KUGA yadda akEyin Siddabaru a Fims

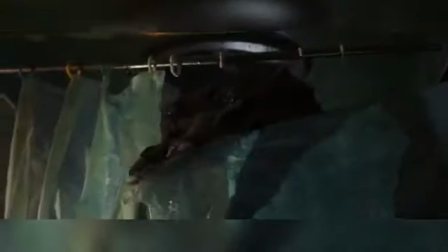Love and Monsters is a monster adventure film that was going to be released in theatres worldwide by Paramount Pictures,
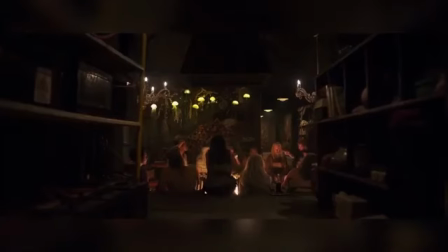but due to the pandemic, its release was mainly digital.
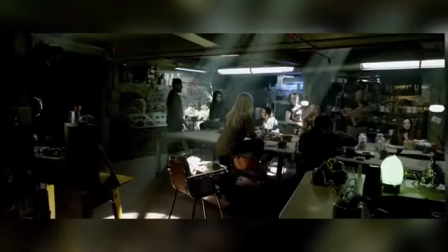Netflix has recently released it on its platform and it has received good reviews, especially for its VFX that have even received an Oscar nomination. Mr. X, Milfilm were given the complicated task of creating
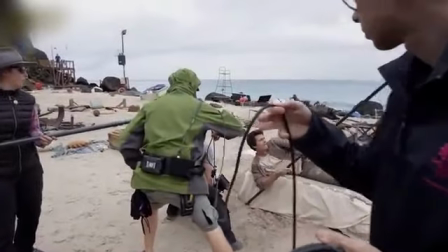post-apocalyptical Earth full of mutated animals that had to be larger than life but still remain realistic.
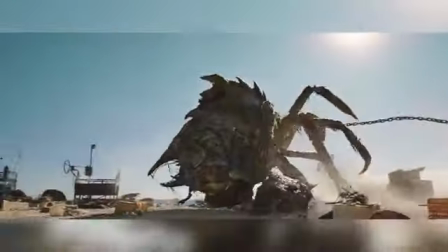One of the more intricate and complicated monsters was the hell crab.
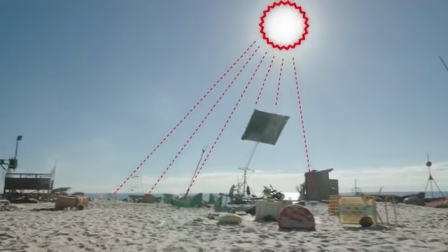As the sequence was on a beach, the crab was going to be full of sunlight.
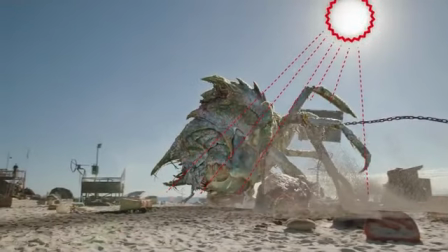So in addition to ensuring that the CG crab was correctly illuminated,
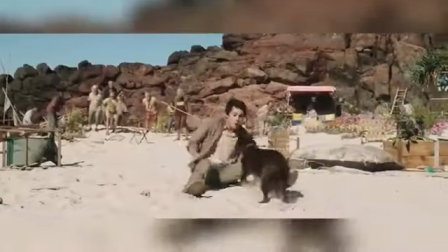the team also had to make sure they added enough texture and detail to make the crab complex enough to look real.
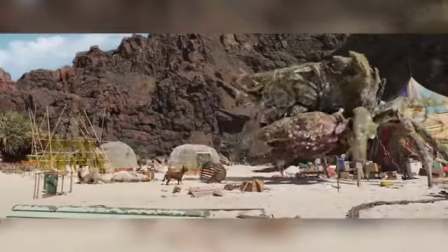They added barnacles and seaweed.
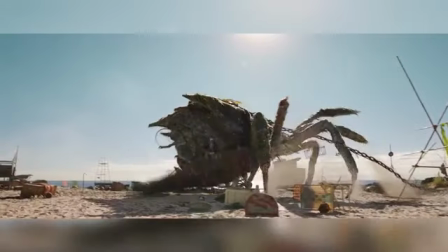They even went as far as to add a plastic six-pack ring caught on the crab, and the crab trap he was caught in before he mutated attached to one of his legs.
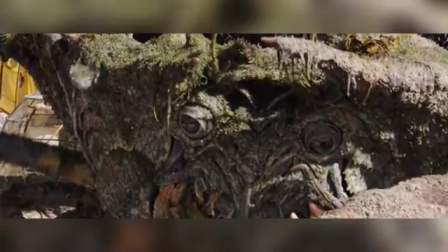Once they had created a believable crab, they now had to make us believe the crab was on the beach interacting with the actors.
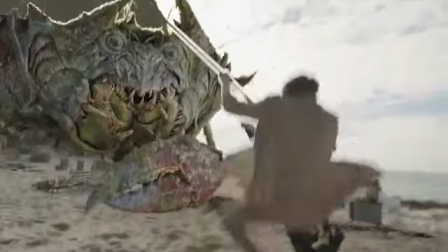This was achieved by using a variety of practical effects during principal photography.
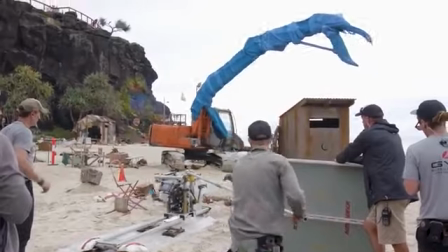An excavator with its arm wrapped in blue screen material was used for the outhouse destruction scene,
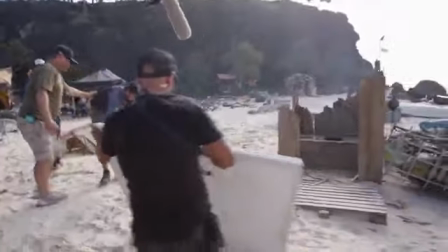and additional CG debris were added in post to marry the CG crab into the scene.
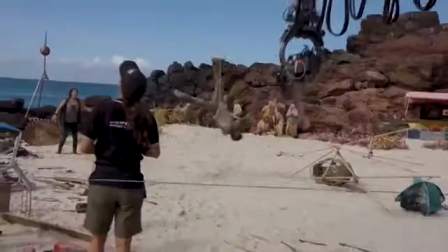A variety of different cables and harnesses attached to a forklift were used for the shots where the crab dragged the protagonist and lifted him up.
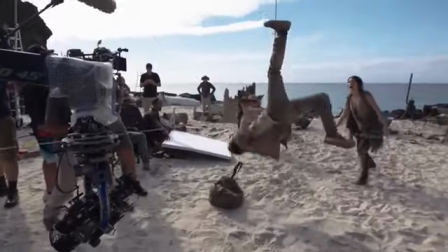Other wires were used to turn him and make sure he hit all his marks during the shots.
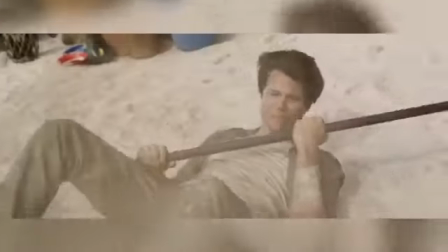In the shots where the crab chops sand into his face, the team basically did just that.
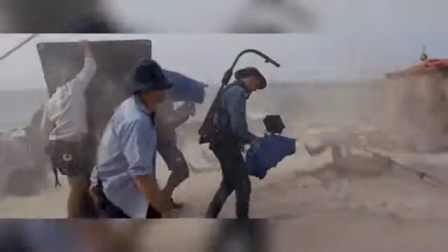They loaded an air cannon with sand and shot at him.
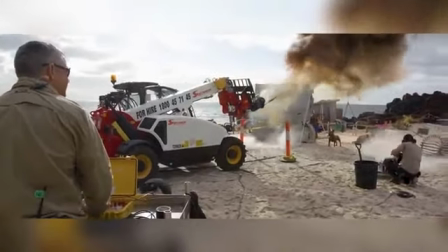For the last shot in the scene, the VFX team had to convey a complex series of emotions just by using the crab's eyes.
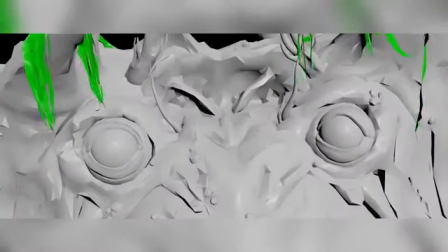They had to create a menacing monster, but also an understanding and empathy.
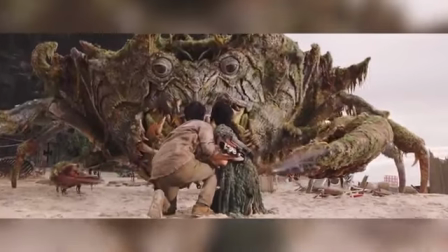They achieved this by combining a pensive squinting of the eyelids with an opening and dilation of the pupils to convey understanding,
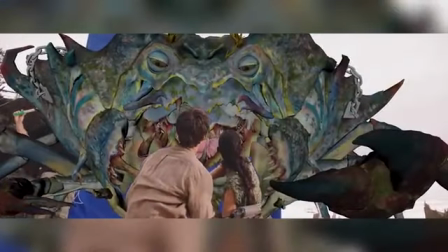and by balancing the moisture of eyes to convey sadness and intelligence.
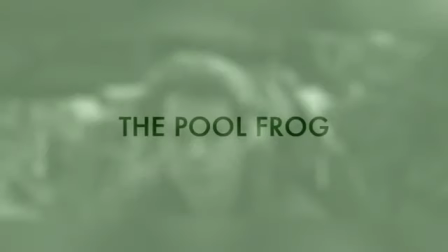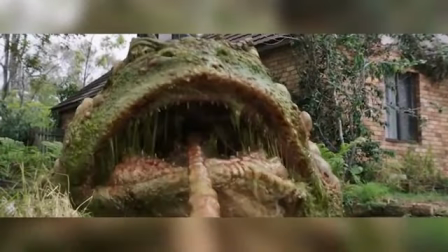This team's spec for the pole frog was, think of the fattest frog you can, times it by 4 and then add boils.
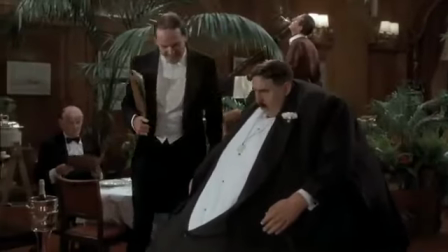The VFX team drew on Monty Python's Mr. Creosote for inspiration for what they called a joyously grotesque giant frog.
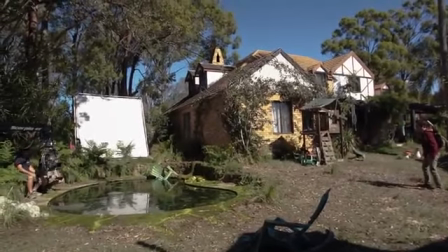As with the hell crab, a variety of practical effects were used to marry the CG frog with the live action footage.
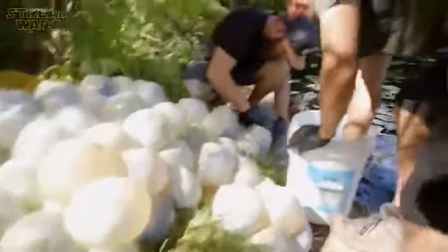Artificial algae and slimy frog spawn were added to the pond's flagstones to simulate its abandonment.
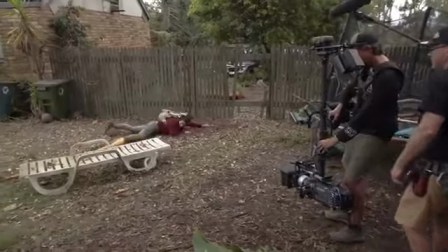Different cables and rigs were used to pull the protagonist into the fence.
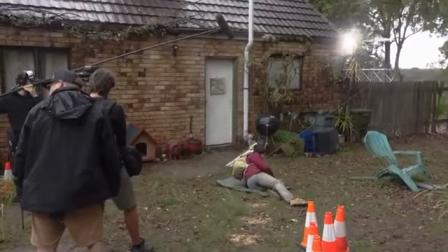Another was tied to his leg and disguised to simulate the frog's tongue as it dragged him across the ground.
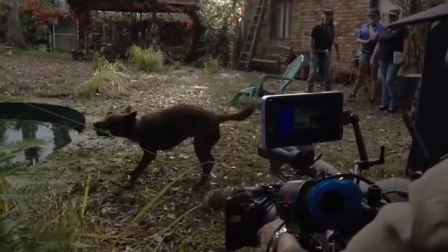And a different one was used for one of the stunt dogs to bite down on.
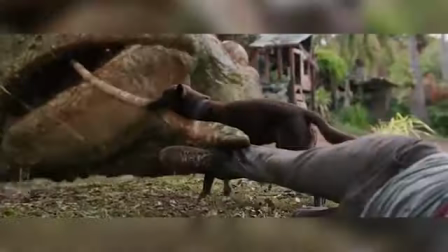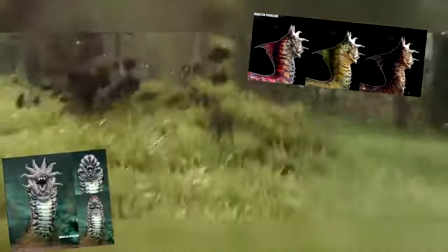This was the first creature the team received designs for, and that was on the first day of shooting, dubbed the nastiest and hungriest of all the creatures.
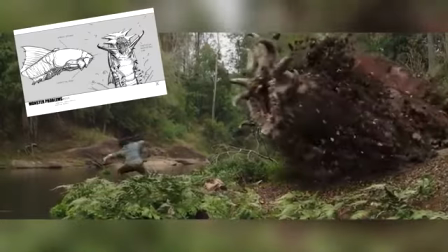This scene was carefully storyboarded in order to be sure where the CG sand gobbler would be in the shot, and making sure that the shot was framed properly.